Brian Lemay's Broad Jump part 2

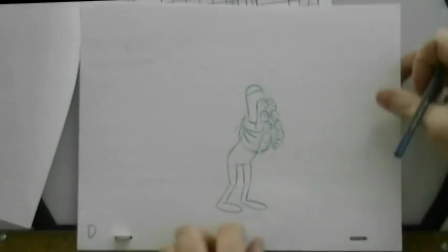973s
This is my strobe drawing, going from this to this.
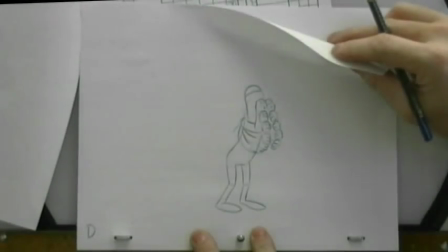978s
So again, because I want this to be very fast going up here, I'd probably have a halfway in between here,
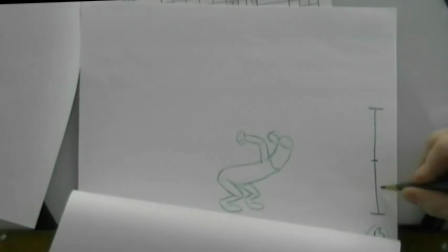985s
from this one to this one, but then I'd bunch my drawings up down here because I want to accelerate into it.
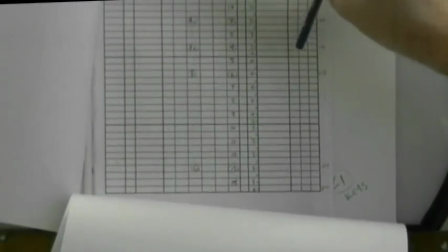991s
Right? So how many in-betweens did I have there? I had 1, 2, 3, 4.
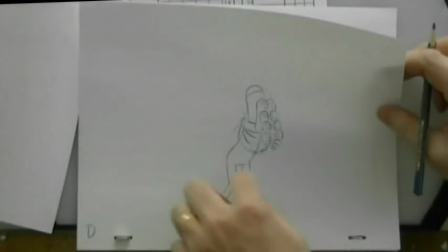996s
1, 2, 3, 4. So I probably put another one over here because I don't want to slow into this action here because it's the halfway point on my way up.
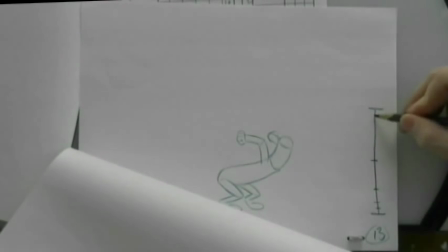1003s
This is actually a breakdown. All right? So therefore I would not put a drawing up in here, anywhere in here, to make it slow down at all.
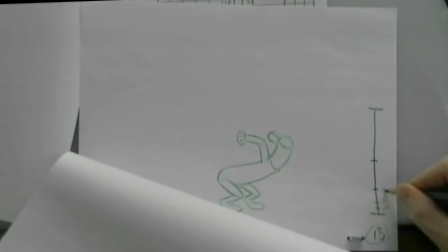1012s
I'd be easing into it this way. So it's 14, 15, 16, 17 is my breakdown, and this drawing now is 18.
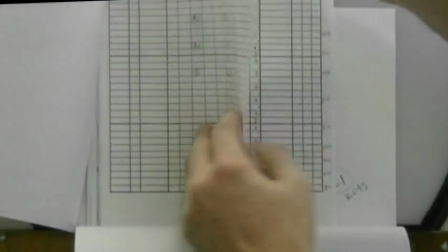1021s
Which I already knew from my exposure sheet. 18, right there. D is 18.
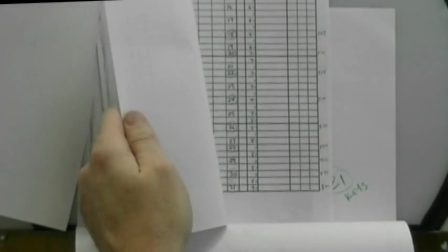1027s
All right? So that's how you go through your timing and breaking the whole thing down. Now, of course, that's not the end, okay?
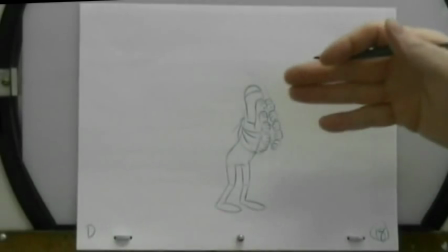1034s
Because it does make a difference when you start dropping drawings in and your in-betweens.
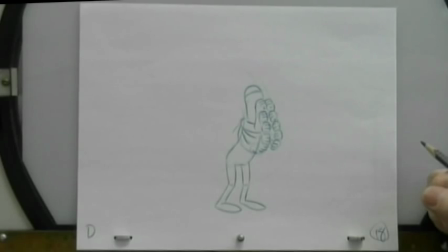1038s
It can tend to slow things down a little bit. So it's not that I'm locked in any way.
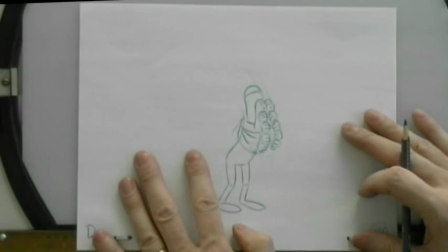1044s
I can still go back, do my in-betweens on this, reshoot it as a pencil test, and then make another assessment.
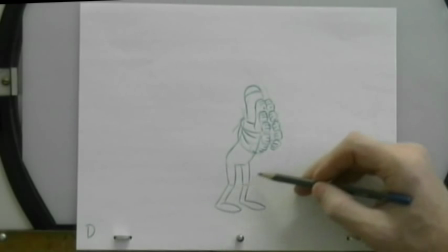1049s
And I can decide whether or not that slow in there is just a little bit too slow.
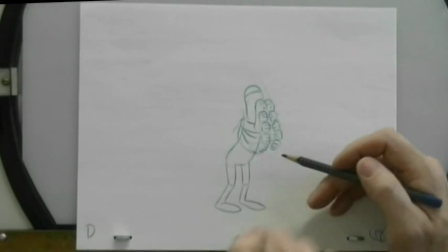1053s
And I can just pull a drawing out, or shoot a drawing on ones, or shoot a couple of drawings on ones.
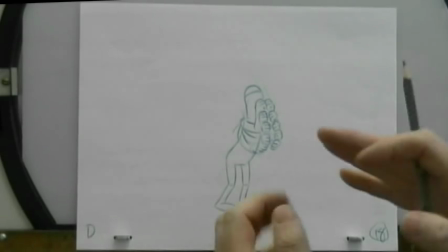1058s
All right? I would usually default to, if you find something is moving too slowly and you've got the in-betweens in there,
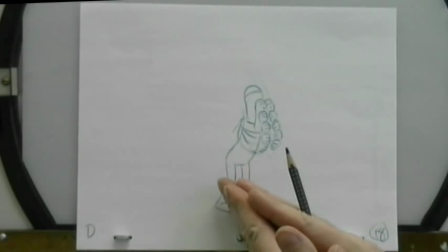1065s
start knocking down the number of frames that you've exposed the drawing for, because the drawing is already done.
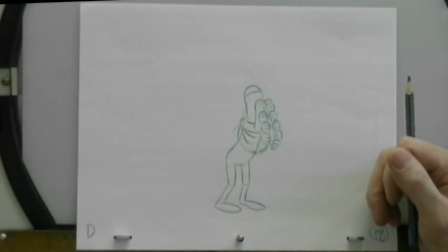1069s
Why not use it? As opposed to discarding it completely and pulling it out. Better to shoot some stuff on 1s and 2s rather than trying to make it all on 2s.
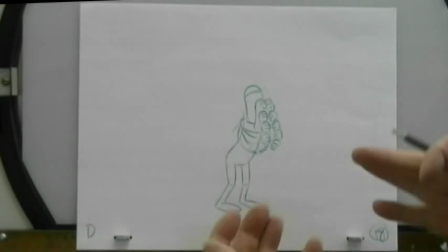1078s
Right? But you have to make that judgment call. Maybe when you do shoot it on 1s, maybe it still looks kind of slow.
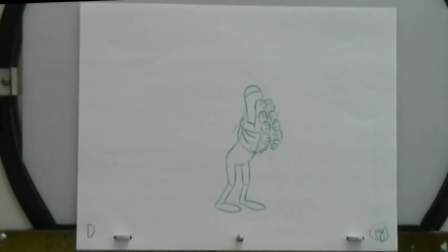1085s
Right? It's just looking and seeing whether or not you think it feels right and looks right.
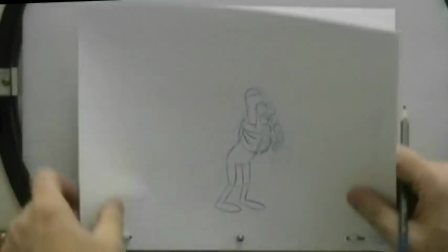1092s
Okay? So